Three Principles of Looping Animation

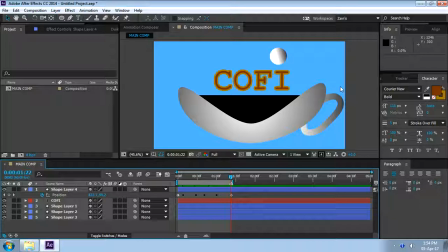20:30 It is not visible for the entire loop, which means that it disappears at some time or the other, then the first principle doesn't apply. But this is just an exception to the rule. For example, here we have
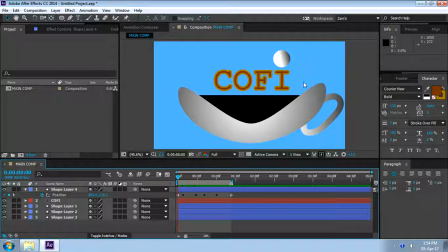20:46 a flashing, I think. Let's illustrate the point by making a flashing animation here. A flashing animation. All right, so let's create another shape layer. I think an ellipse would do better.
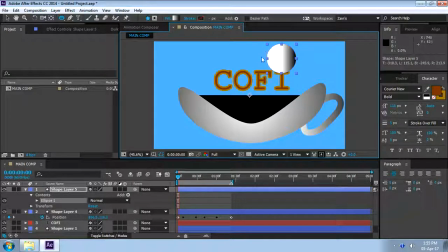21:04 Something like this, probably. All right. Let's fill it. Probably something like that. And let's duplicate this content over here.
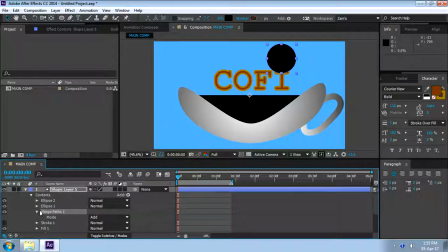21:22 Create an intersection, merge paths operation, and then exclude intersection. And let's scale this one down just ever so slightly. Something like that, probably, I don't know. Yep.
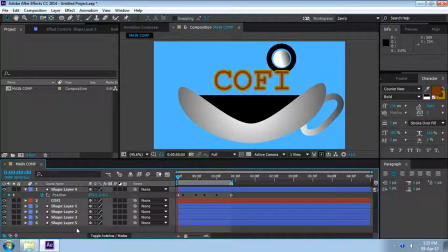21:39 And place it below, just like that. Reposition it, okay, there you have it.
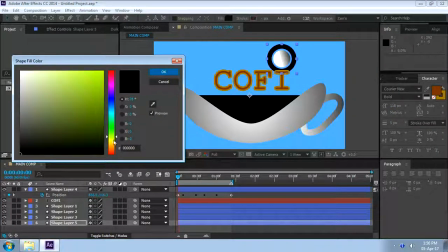21:48 And then change the color to something bright, because it is a flashing animation. Obviously, we need something bright.
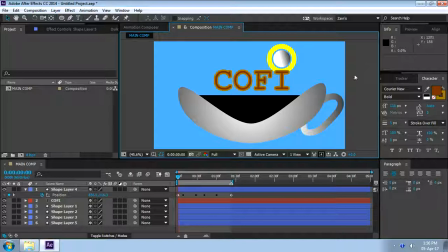21:54 There you go. Okay. So we are going to make this object flashing, which means, I think, is the opacities.
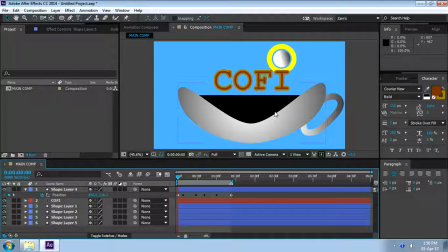22:09 Oh yeah, because the opacity is only 100%, we can only reduce it. So the scale will be increased. Okay, scale and transparency. Okay. So let's keyframe these. And let's go to another area like that, probably.
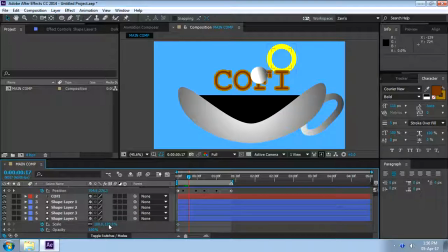22:28 Okay, and then make it, oh, I'm sorry. Transform center anchor point in layer content so that the scaling happens right from the center. There you go. Make it so big and the opacity reduced to 0% like that.
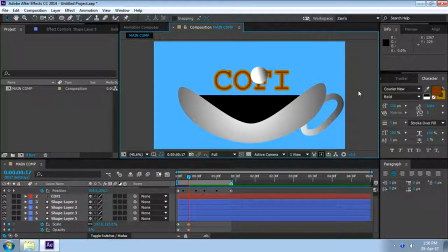22:45 All right. So essentially we have this flashing animation like this. There you go. There you go. See that? Now, as you can see already, this is a perfect seamless looping, right? Why is that? Well, because the object disappears.
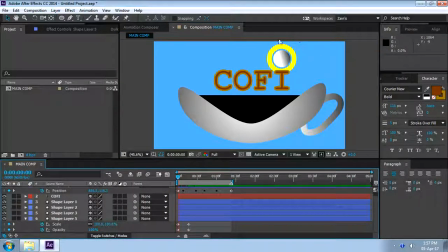23:03 Even though, as you can see here, the first frame here is not identical at all with the last frame. There is no yellow thing over here, the last frame. There's nothing there. So the first principle is not being followed.
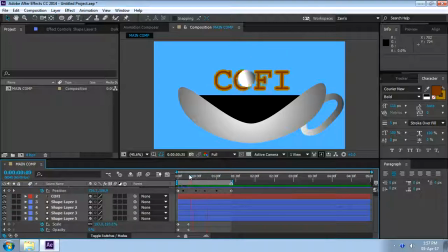23:21 But it's okay, because the object itself is disappearing. So that's it. When there is an object that disappears on the duration or the length of the looping,
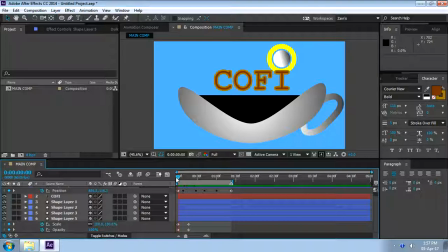23:34 when the object disappears, then it's very easy. You don't have to think about how to loop this object, whatever, da da da da. It's very simple. Just let it disappear and then loop right back from the beginning, right? So that's it.
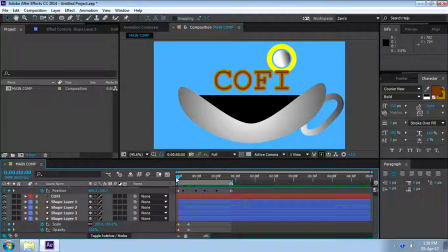23:48 It's a very simple technique to loop an object. So whenever you have some logo animation that you don't want to think too difficult, like how to loop this thing, just make it disappear and then loop it back, right? It's very easy. So there you go. That's the looping animation.
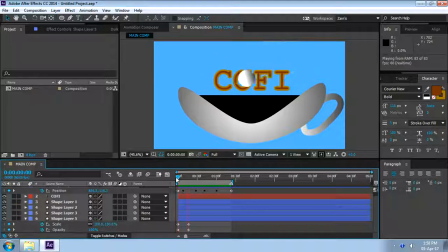24:08 Perfect. It's good already, I think. All right, that's perfect. I think, yeah. What about the water? The water itself should be moving, right?
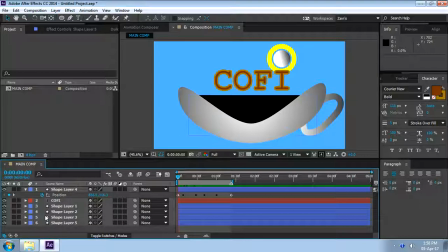24:24 This logo feels like so dead because only one object, actually two objects are animated. Yeah, I think the water should be animated too. The coffee water, the black coffee. There you go.